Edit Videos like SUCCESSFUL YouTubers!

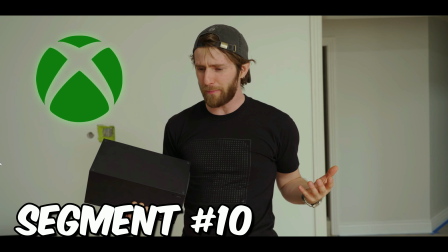Even in something as simple like an added whoosh sound effect, he makes sure that the sounds are each unique and different than the previous time he may have used a similar effect. The use of these sounds is really helping keep the viewer bombarded with a variety of images and sounds and motion.
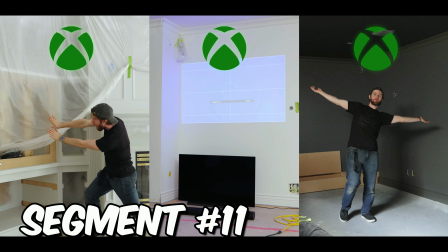Now segment 11 cuts to a 3-way split screen combination shot of all 3 rooms that he's shown so far in the previous segments. He's added Xbox logos over each one of them to help sell the idea of wanting to have Xbox capabilities in each and every room.
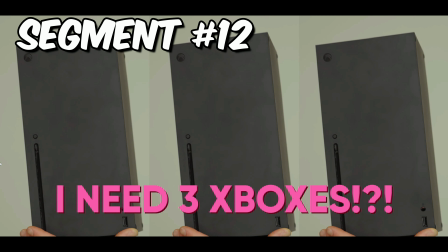Segment 12 is the apex culmination shot of the opening setup, where Linus brings the value proposition of the entire video together and triggers the viewer's curiosity by dropping the big question: will he need to buy 3 separate Xboxes to game in 3 different rooms?
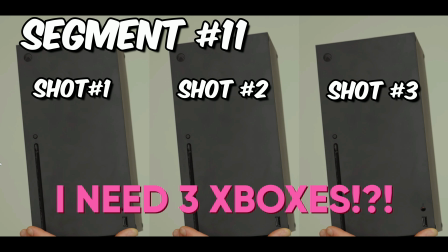He uses another 3-way split screen of the exact same Xbox shot and inserts a text overlay with the words, "I need 3 Xboxes?" Exclamation mark, question mark, exclamation mark. He's using punctuation to literally punctuate the entire premise of this video.
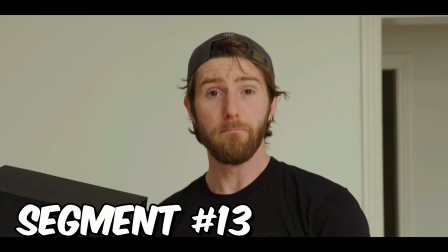Segment 13 ends with a crop shot of the very same main room he started off in. 13 segments and 13 seconds of masterclass YouTube video editing. If you want to learn how Linus solved this 3-room Xbox dilemma, you'll need to watch his video. But if you want to learn how to better edit your YouTube videos and grow your own YouTube channel, click on the video that's on screen now or the ones that I'll link down below.
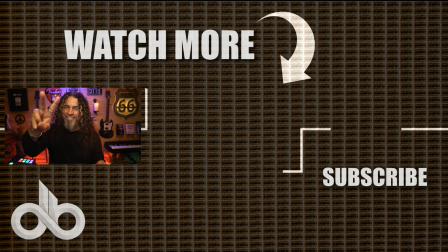Peace.